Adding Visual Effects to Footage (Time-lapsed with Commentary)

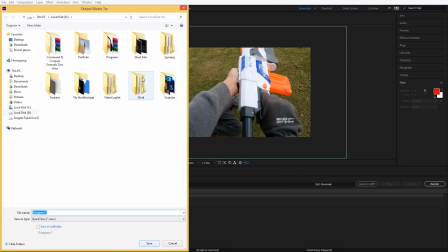249s
I always render into a QuickTime format because it gives me the best quality.
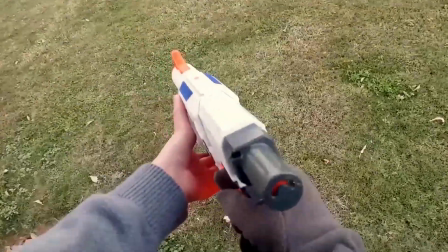254s
Now that we're done with this little disappearance, I know there's so much more that can really be done to this.
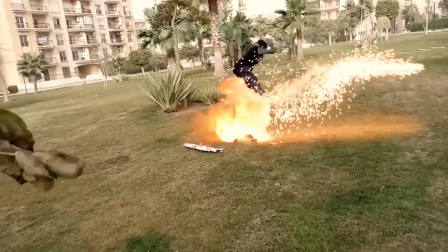259s
So the next shot we got is this little exploding here.
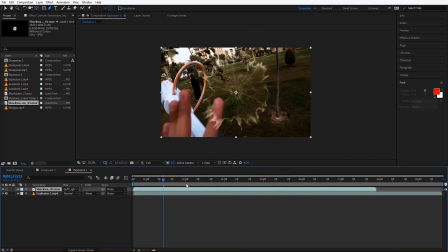262s
So the first thing we're going to do is we're going to add a shockwave to this little missile launcher,
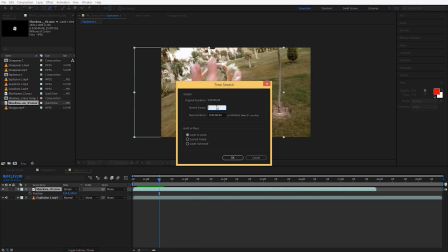270s
so it can look as if it launched something.
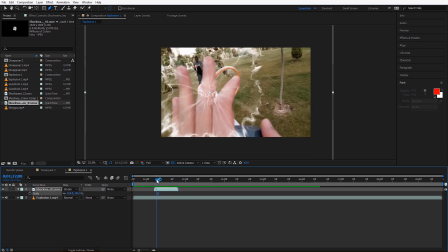273s
And then we're going to follow the little foam piece with the shockwave. So it can look as if this foam thing that's been blasted out of the gun is what's causing the shockwave, if that makes any sense. So right now I'm just going to be doing some masking.
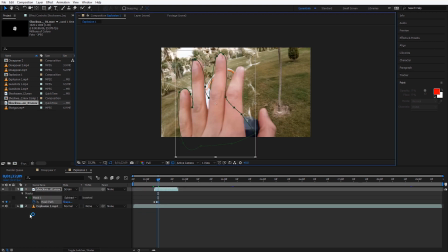292s
So I'm going to quickly move past this because it's pretty much the same process as before.
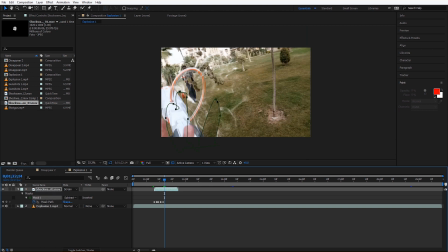301s
Now I know a lot of people hate masking, like that's just probably the worst thing about visual effects in most people's eyes.
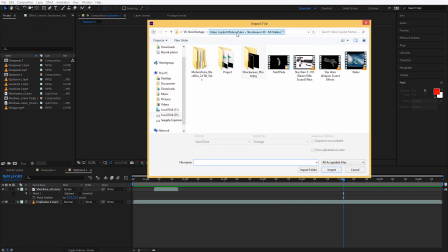308s
But if you find creative ways to work around it, then it's not really going to be that big of an issue.
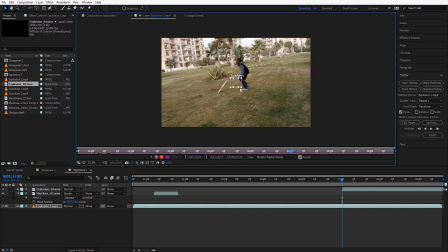313s
So right now I'm adding the explosion. I'm just trying to see, how it's going to look and everything.
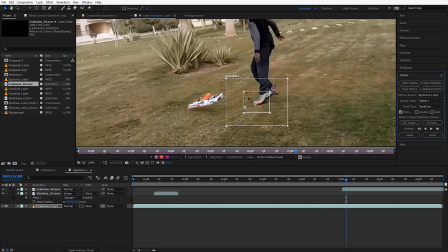319s
So in order for me to make this explosion work and look like it's there, because of course you got the moving camera, I'm going to track this.
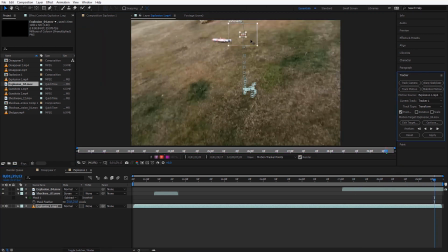326s
Now I'm not going to do no crazy full scene tracking thing because it's just overkill.
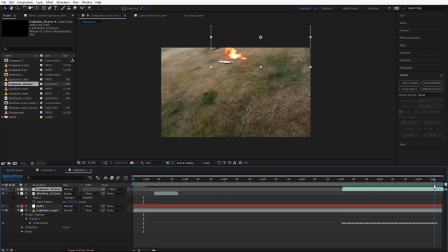333s
I'm just going to track that little foam piece that came out of the Nerf gun, and then I'm going to have the explosion work off of that.
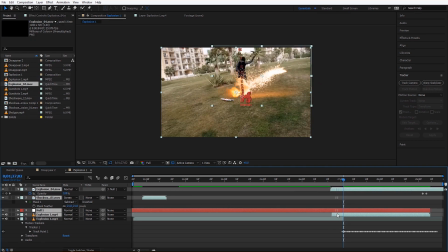342s
And then that way I'm going to assign the fire element to the null object. So the null object is basically position, and then I assign the fire element so that it can use the position that I attach to the null object. I hope you guys understand it.
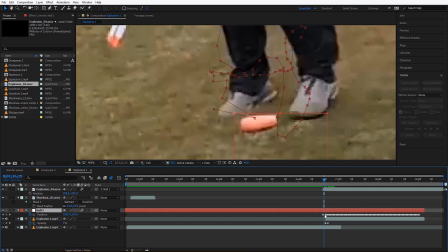359s
So now that that's straight, I'm going to try to splice between the two clips because his reaction isn't too natural.
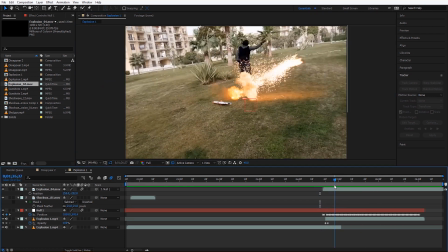367s
So I'm going to try to have it to where it kind of jumps, so the explosion can look like it had some real impact.
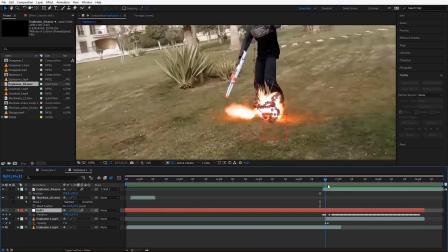373s
Now I'm adding some motion blur. Now I'm going to work on making this little explosion look like it's there,
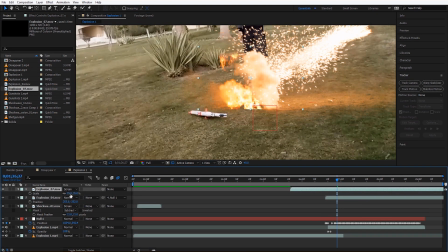380s
because right now it looks like the fire is hovering over the little foam piece. So I'm going to add an extra fire element and blend it with the one we have here.
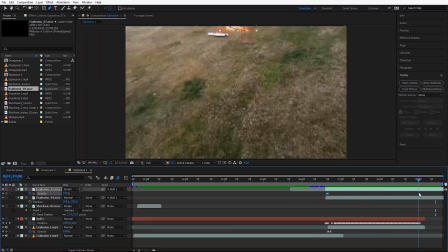389s
Now I just added a mask over the fire and feathered it so it can look like it really sits with the rest of the fire.
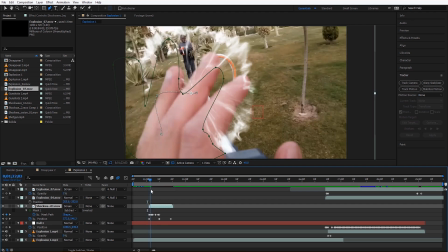395s
Now the last thing I'm going to do is
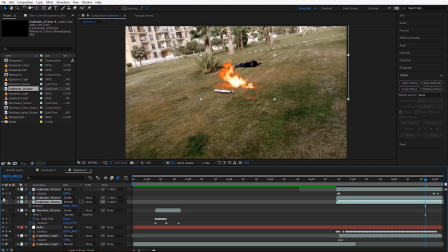399s
duplicate the main fire element and then assign, set it to screen so that it can look like it's a little hotter.
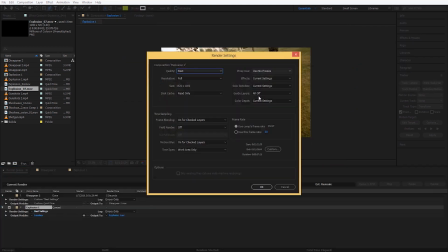407s
And then I'm going to render this out. Now I know that some of the techniques that I'm using here are just being done over and over and over. And that's mostly because it's the same type of effect. He just wants something, laid on top and then blended into the shot. Now, of course, there are some advanced techniques that you can use to help something really look like it's really there. Like add in some extra lights and add in some fake elements like smoke and dust and all these other things. But I didn't really have the time to really go through and do that, especially since I've only given my brother an hour of my time. Now, of course, I spent a lot more than an hour, but I didn't know at the time. So I was kind of rushing things. And then when I got to the end, I realized like, dang, I spent so much time on this. Anyway, let's get right back to it. Now, the next thing I'm going to work on is the second disappearance.
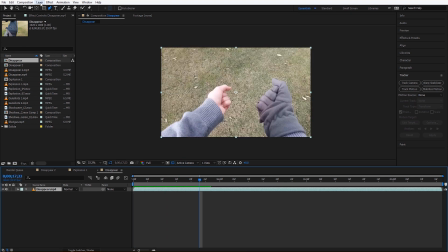464s
It's basically the same as the first clip that I did. Now with this one, I'm going to bring the arms in before they're actually there, so it can look like the shots belong together. So what I'm going to do is do some masking and then remove the background and have it to where once the background actually shows up,
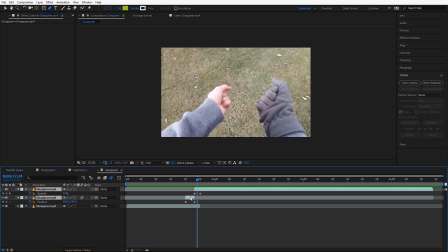484s
the guy here, or the little boy here, he disappears. Now, of course, the mask doesn't have to be the best because it's pretty quick,
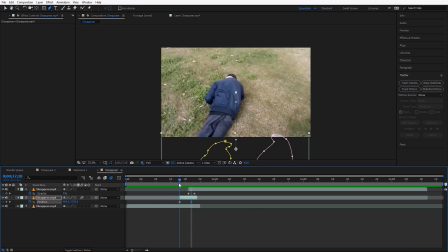492s
but it needs to be good enough so that you can tell that those are hands, and those are the hands that are in the shot already.